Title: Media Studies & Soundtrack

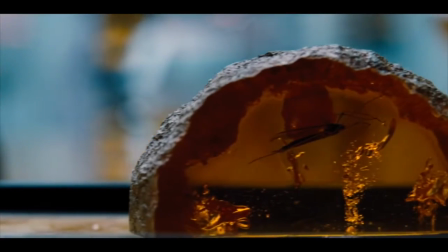1:20 We have learned more in the past decade from genetics than a century of digging up bones.
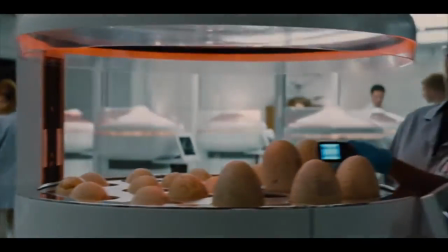1:27 A whole new frontier has opened up. We have our first genetically modified hybrid.
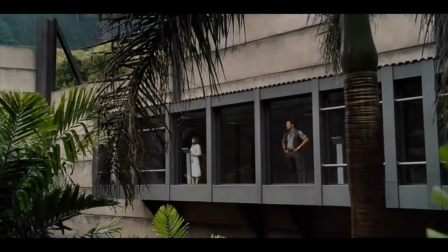1:35 You just went and made a new dinosaur? Probably not a good idea.
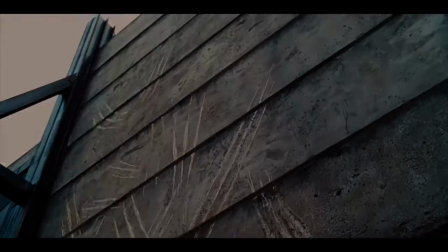1:42 Almost 40 feet high, I really think she climbed out. Depends.
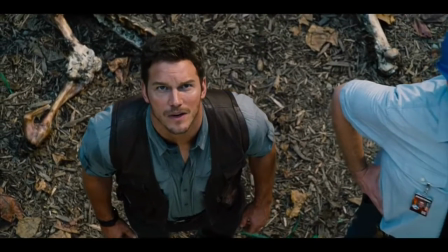1:47 On what? What kind of dinosaur they cooked up in that lab.
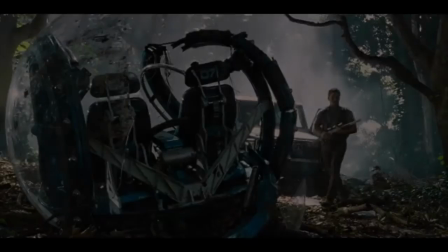1:56 Evacuate the island. She's a highly intelligent animal.
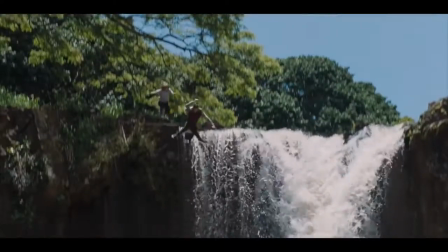2:03 She will kill anything that moves.
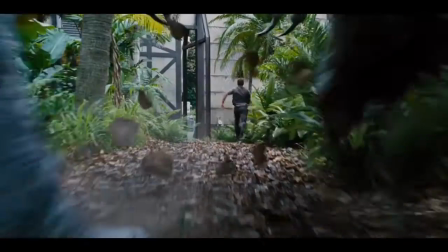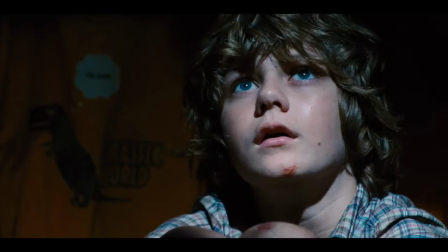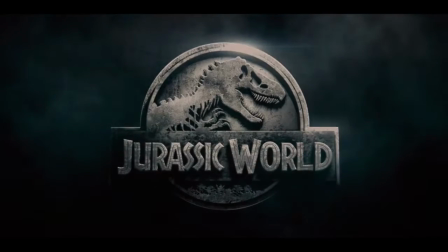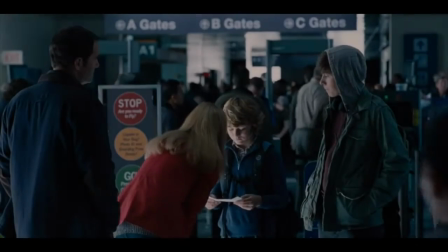2:33 You can categorise a film's soundtrack into two categories. diegetic sound and non-diegetic sound. Within those two categories we have several different elements.
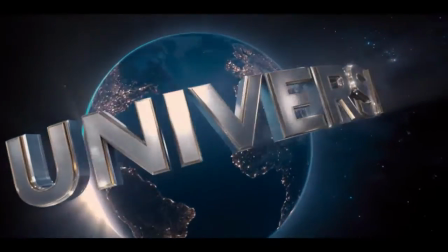2:45 These include music, narration, dialogue, sound effects and ambient sound.
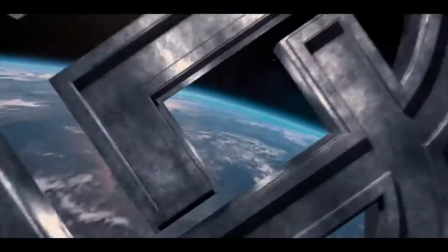2:51 These are all the parts that make a film's soundtrack.
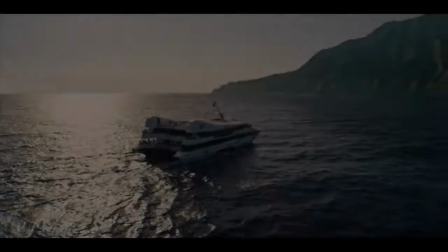2:54 Before we look at these in more detail we're going to define what the difference between diegetic and non-diegetic sound is.
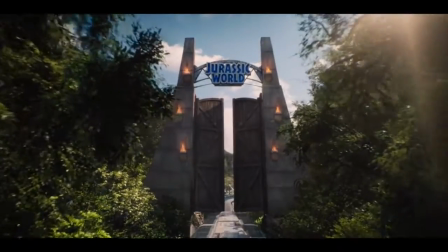3:03 Diegetic is everything that's taking place in the scene and has a visible source this doesn't mean that if a sound is not in the frame it is not diegetic it is sound that is coming from that film's world for example
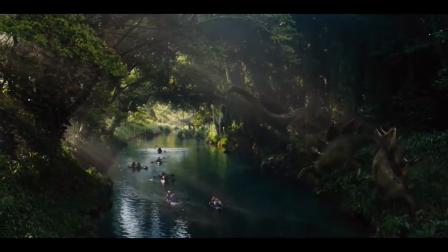3:21 non-diegetic sound is anything that is not from that world sound whose source is not obvious in the scene
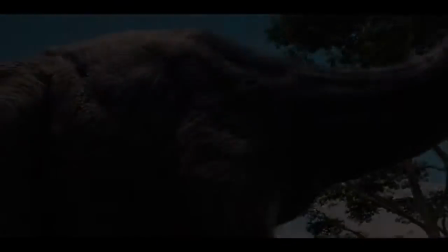3:29 narrator's commentary sound effects added for dramatic effect or music are all examples of non-diegetic sound.
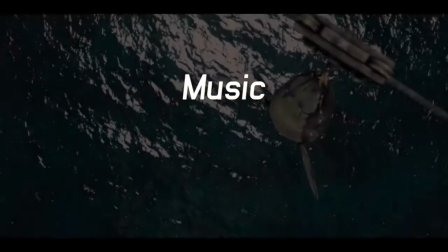3:39 So, starting with music, which falls under the non-diegetic sound category, this trailer has two distinct music tracks.
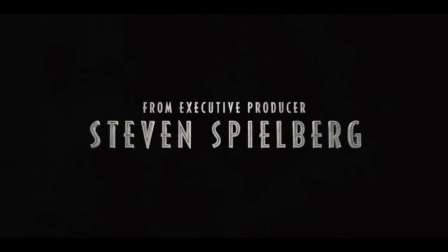3:47 The first is an epic, powerful, excitement-building track, and has been chosen to build the hype for a highly anticipated film.
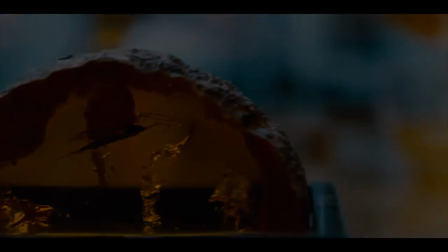3:56 The second is a more chilling, suspenseful track, and has a slight nod to the original theme of Jurassic Park.
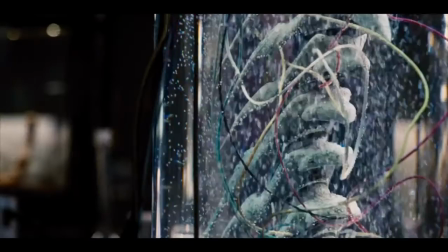4:04 Music in films sets a tone for the action that is taking place. Narration is next.
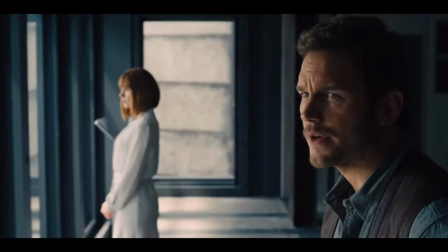4:10 Though there is no audible narration in this trailer, we can still see visual narration.
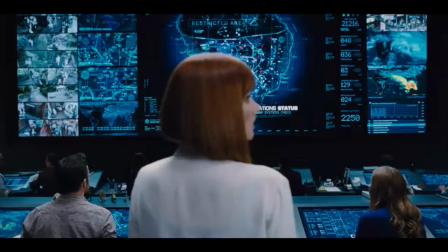4:15 Narration is used in film to give the audience more information or allow us to see things from the perspective of a certain character.
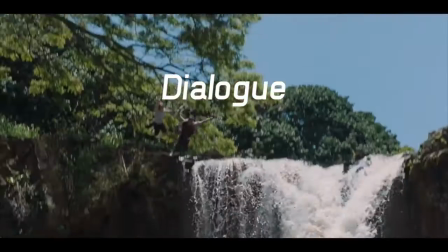4:24 Nearly all films have some form of dialogue in them. This is simply just characters speaking to one another.
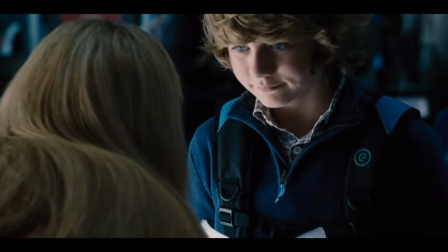4:30 I'm really proud of you for going on this trip. You're going to have so much fun.
Or in some cases, to themselves.
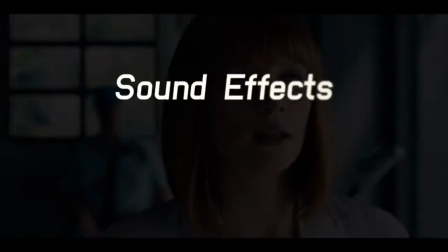4:37 Another key piece of the soundtrack puzzle are sound effects. These are often used to enhance a scene, and make that scene as realistic as possible.
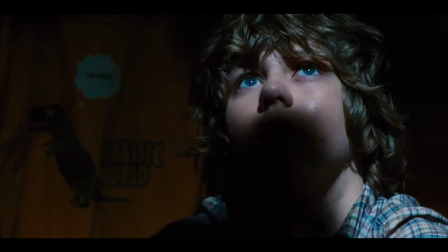4:46 As well as sound effects that take place within the scene, filmmakers also add sound effects stings for dramatic effect. Like these.